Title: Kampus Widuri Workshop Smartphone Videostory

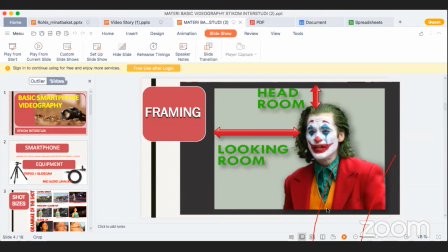(113:24)
Coba kita bayangkan kalau si Joker ini lebih merapat ke kiri. Jadi dia seakan-akan itu menabrak layar TV kita.
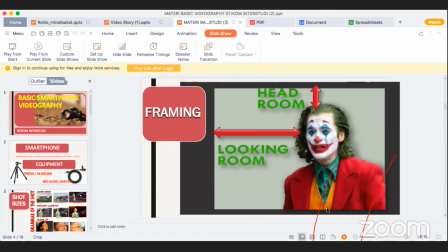(113:40)
Nah, karena itu dikasih jarak, kita taruh si Joker di sebelah kanan. Karena itu looking room-nya dia. Dan headroom pun, itu harus kita jaga.
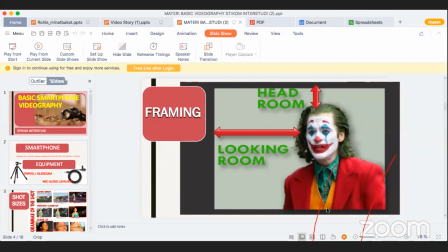(113:57)
Ini kondisi framing ini biasanya kita gunakan saat untuk wawancara. Wawancara narasumber. Ini kita harus diperhatikan untuk headroom dan looking room.
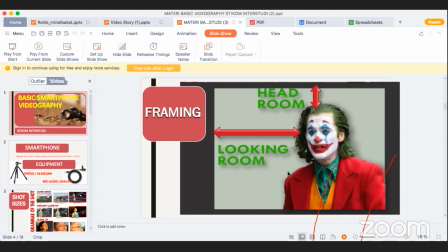(114:15)
Berbeda kalau kita ingin menjelaskan mata Joker kenapa ya, bibirnya Joker kenapa ya, itu baru kita pakai extreme close-up. Oke, sampai sini saya lanjut. Ini namanya angle.
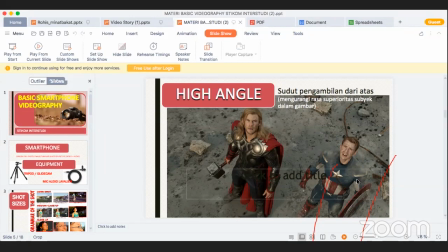(114:34)
sudut pengambilan gambar. Ini kita namakan high angle. Nah, high angle ini biasanya sekarang itu sudah bisa dipergunakan pakai drone.
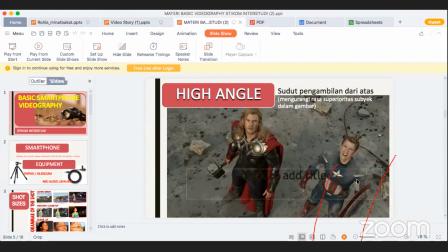(114:51)
Drone itu bisa mencakup landscape keseluruhan. Dulu sebelum ada drone, kadang kita kalau menggunakan memakai high angle itu, kameranya kita taruh di atas.
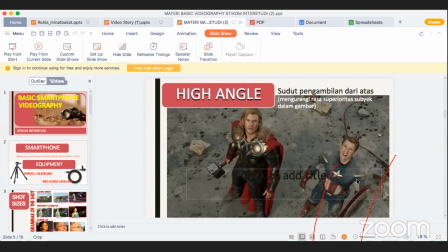(115:07)
Jadi lebih melihat menunjukkan kamera itu, dia kayak mengecilkan seseorang. Karena kita menunjukkan dia nih seharusnya dia super power, seharusnya dia superhero. Cuman karena kita lihat dari atas seperti
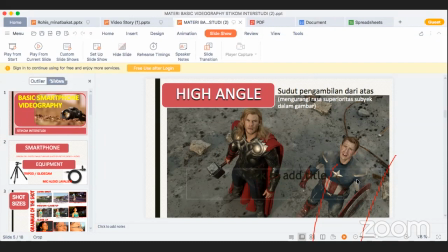(115:29)
ini visual ini berbicara, Anda tidak punya kekuatan banget, besar. Ini high angle. Nah, kadang-kadang kalau kita lihat di sinetron-sinetron di Indosiar atau Dimensi TV yang raksasa itu,
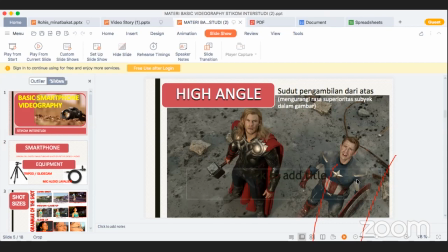(115:49)
jarang raksasa itu di senternya dari high angle. Tetapi raksasa itu rata-rata kameranya diambil dari low angle. Karena ia ingin menunjukkan bahwa ini loh raksasa ini besar, raksasa ini perkasa, raksasa ini kuat.
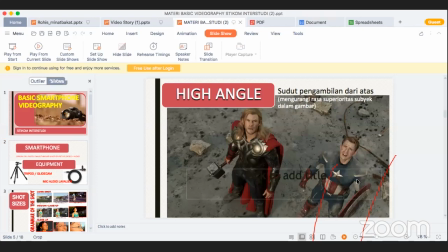(116:08)
Nah, jadi low angle itu juga pengaruh ke visual itu sendiri.
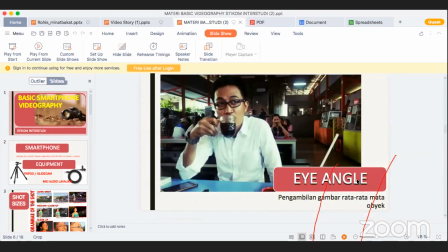(116:15)
Oke, sampai sini saya lanjut.
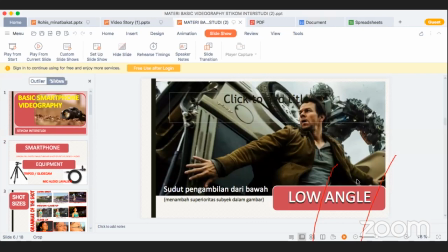(116:22)
Ini low angle. Ini menunjukkan yang tadi saya maksud bahwa orang ini menunjukkan mempunyai apa ya, seperti
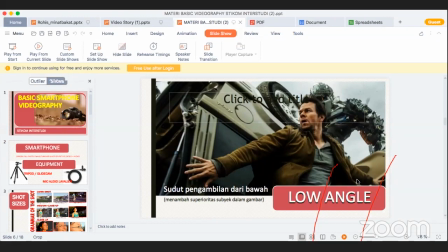bentar ada motor lewat. Jadi menunjukkan seseorang ini seperti memiliki super power, super kekuatan.
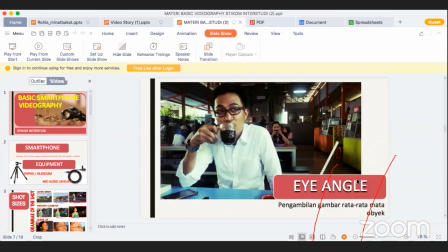(116:52)
Ini kayak saya ngambil angle-nya seperti ini. Lanjut. Ini eye angle. Eye angle ini kamera sejajar dengan narasumber. Biasanya angle ini dipergunakan untuk wawancara seorang narasumber.
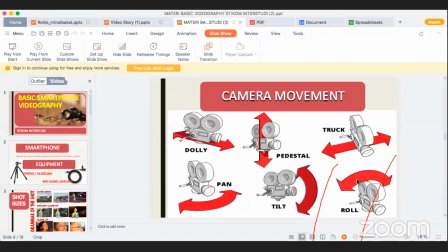(117:14)
Masuk di sini. Nah, ini tip model-model kamera bergerak. Dia maju ke depan, kita sebut track in.